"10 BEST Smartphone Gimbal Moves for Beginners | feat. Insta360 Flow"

If you have bought a smartphone gimbal and want to take better shots, you should learn a number of gimbal moves.
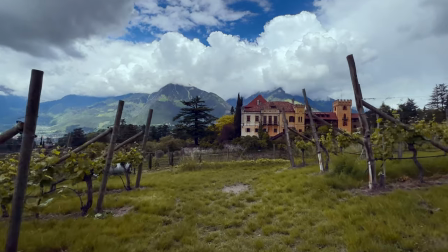[0:05]
That's the only way you'll really be able to use your gimbal successfully. But don't worry, it's not difficult.
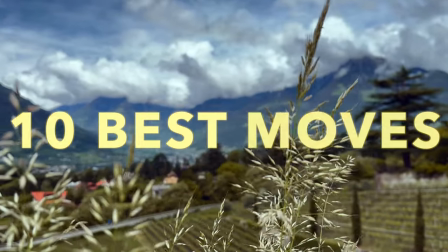[0:10]
In the next few minutes, I'll show you the 10 most important movements and explain what to pay attention to.
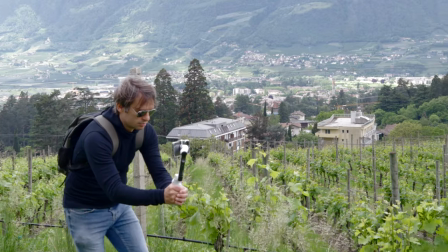[0:15]
At the end, you'll see a montage of the individual camera movements. Today I'm using an Insta360 Flow, probably the best smartphone gimbal you can buy at the moment.
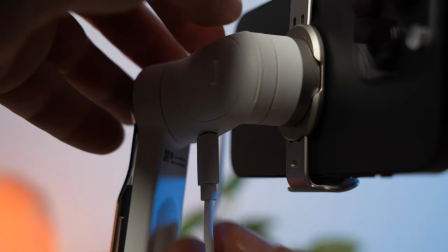[0:23]
Also because it can be used as a power bank while in use. So you can be sure that your smartphone will never run out of battery.
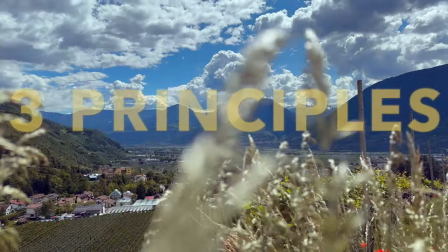[0:30]
But before we look at the 10 best gimbal moves, you should know 3 important basic principles related to camera movements and gimbals. If you stick to these 3 principles, you will get much better results.
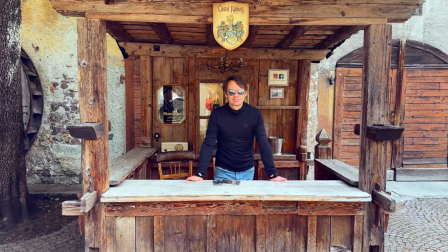[0:41]
Shots with camera movements not only look better and more dynamic than static shots, they also give a certain meaning to the shot. For example, if you move towards a subject, you automatically draw attention and focus to that subject.
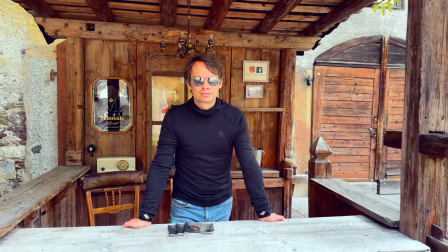[0:53]
When you move away, you close with that subject. It's like a goodbye.
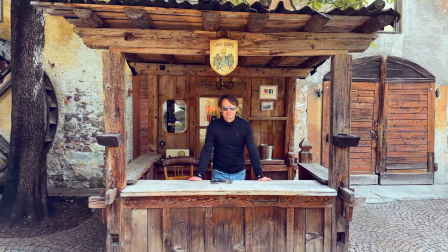[0:57]
So don't forget that your camera movement serves not only an aesthetic purpose but also content purpose.
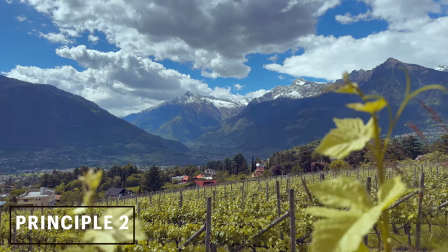[1:03]
Camera movements usually look much better if you include objects in the foreground in the framing.
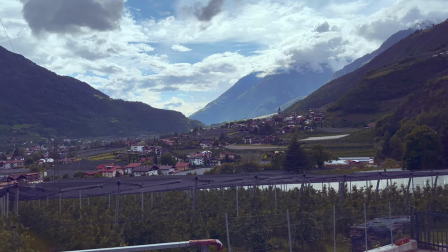[1:07]
Sometimes the camera movement is only recognizable through the objects in the foreground. This lateral movement for example is hardly noticeable.
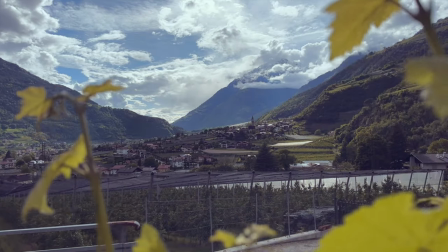[1:15]
Only when I include the bushes in the foreground in the shot can you see the movement and the shot gets much more adept. The best gimbal in the world will not compensate for all movements.
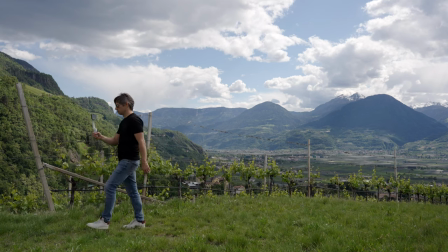[1:25]
Especially up and down movements that occur when walking are not completely compensated by the gimbal.
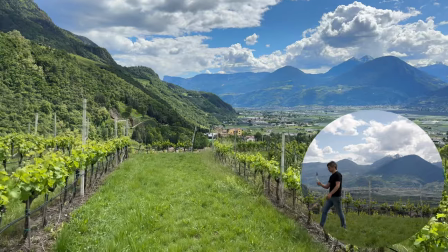[1:31]
Even when shooting with a gimbal, you should therefore make sure to avoid certain movements. The ninja walk is often recommended in this context.
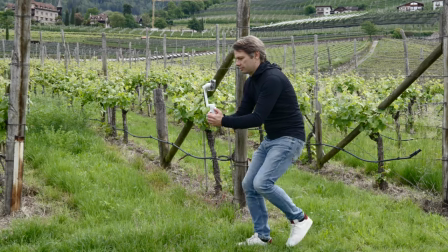[1:38]
It doesn't look particularly great, but it is effective. Actually, it doesn't matter how you do it. What matters is that you avoid bouncing up and down too much while walking. And one last tip before we look at the 10 best gimbal moves.
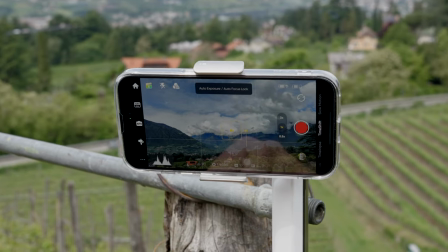[1:50]
Fix your exposure and focus before you start shooting. This will prevent your smartphone camera from unintentionally changing exposure or focus during the shot. That could ruin your shot. So here is the top 10 of the best gimbal moves, in order from simple to advanced.
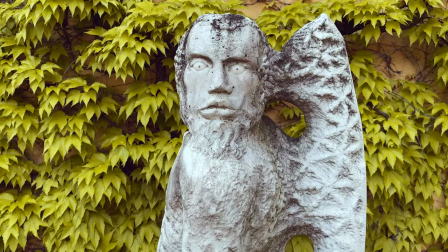[2:05]
A simple dolly forward. Move in a straight line towards a subject. I usually use the gimbal in lock mode for this.
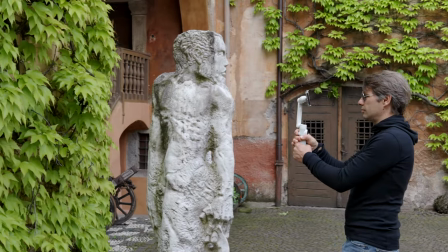[2:12]
As I said before, this movement puts the focus on the subject, introducing it.
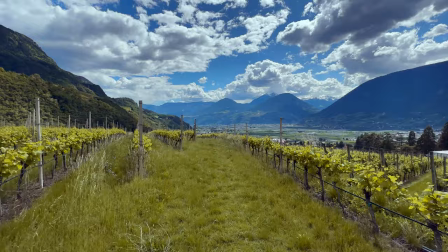[2:17]
Watch out for objects on the sides. They add depth to the shot.
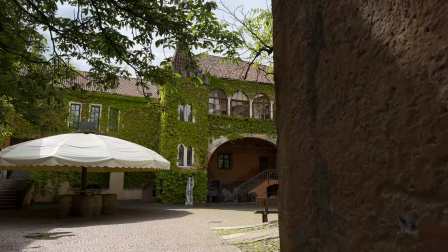[2:20]
In a slightly more advanced version of the dolly forward, you move the camera closely past or even through an object. The dolly forward is one of the simplest gimbal moves, but it may actually be the most important move in your repertoire.
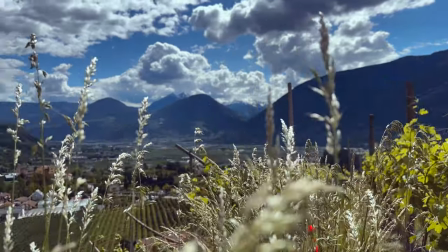[2:33]
Most camera and gimbal moves are meant to add dynamics and depth to your shot. And that's also the purpose of a side pan.
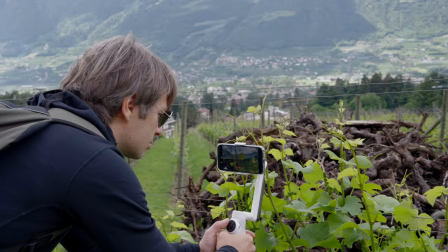[2:40]
You simply move the camera sideways from left to right or right to left. But be careful, you're not doing a rotation, you're doing a sideways movement.
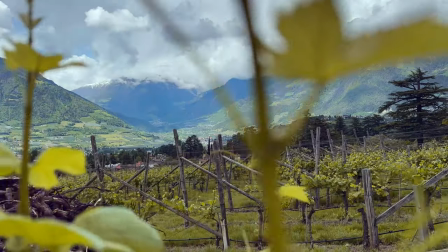[2:48]
For this movement to work, you absolutely need objects in the foreground. Plants, branches, rocks, anything will work.
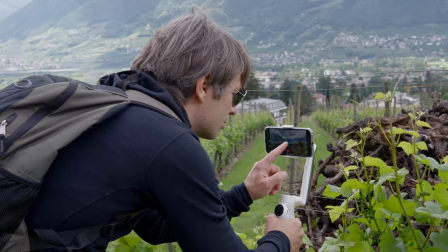[2:57]
And don't forget to fix focus and exposure. Otherwise, the camera might focus on the objects in the foreground.
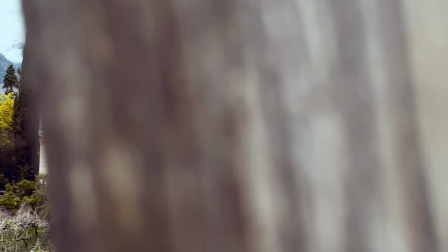[3:03]
You can also use the pen to take a revealing shot. You move the camera sideways from behind an object and thereby introduce the scene.
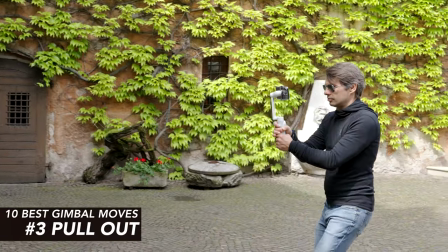[3:10]
Similar to the dolly forward we saw at the beginning, you can also move straight back and do a pull back.
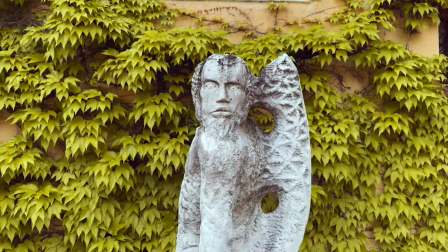[3:15]
The principle is the same as before, only this time you're moving backwards in a straight line.
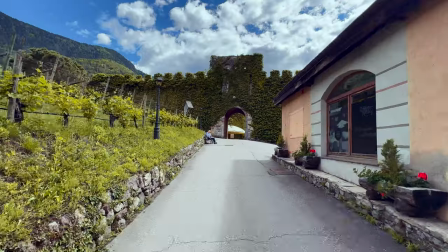[3:20]
But this move gives a very different meaning to the shot than the dolly forward.
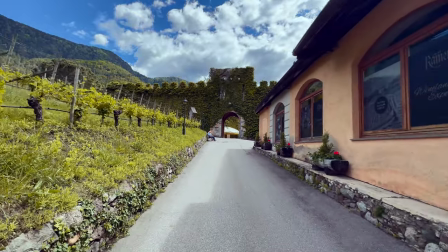[3:24]
It's not for introducing a subject, but rather for ending a scene or saying goodbye to a subject.
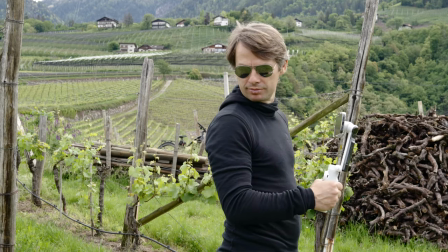[3:30]
Always check the way beforehand to avoid accidents. And yes, if your subject isn't necessarily a person or animal, you can shoot a dolly forward for simplicity's sake and then reverse the shot in post.
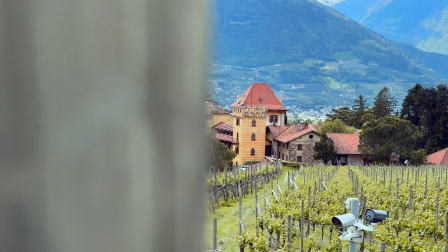[3:41]
We've seen that the pan is great for doing a revealing shot, that is, introducing a scene.
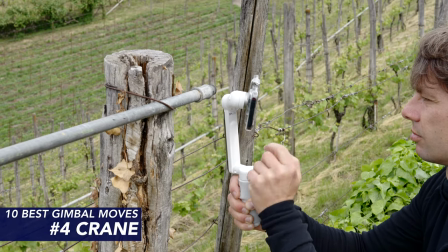[3:46]
But perhaps even better suited for a revealing shot is the crane shot. Here you move your camera from bottom to top.
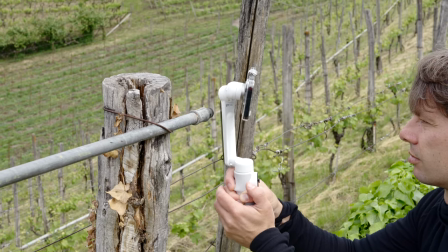[3:52]
Again, watch for objects in the foreground.
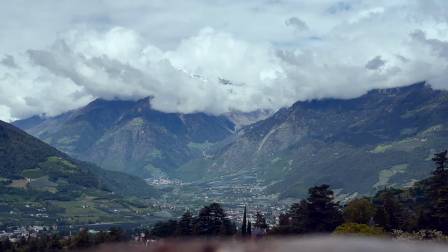[3:55]
If your subject is covered by an object in the foreground at the beginning of the shot, this creates quite an interesting effect and a really cool shot.
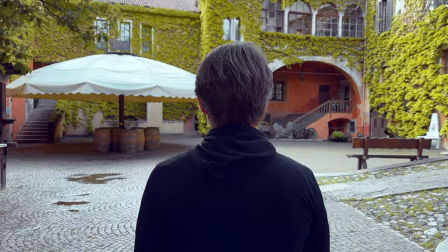[4:02]
A gimbal is, of course, especially good for taking shots of people. And one of the best and easiest shots of people is the follow shot. shot.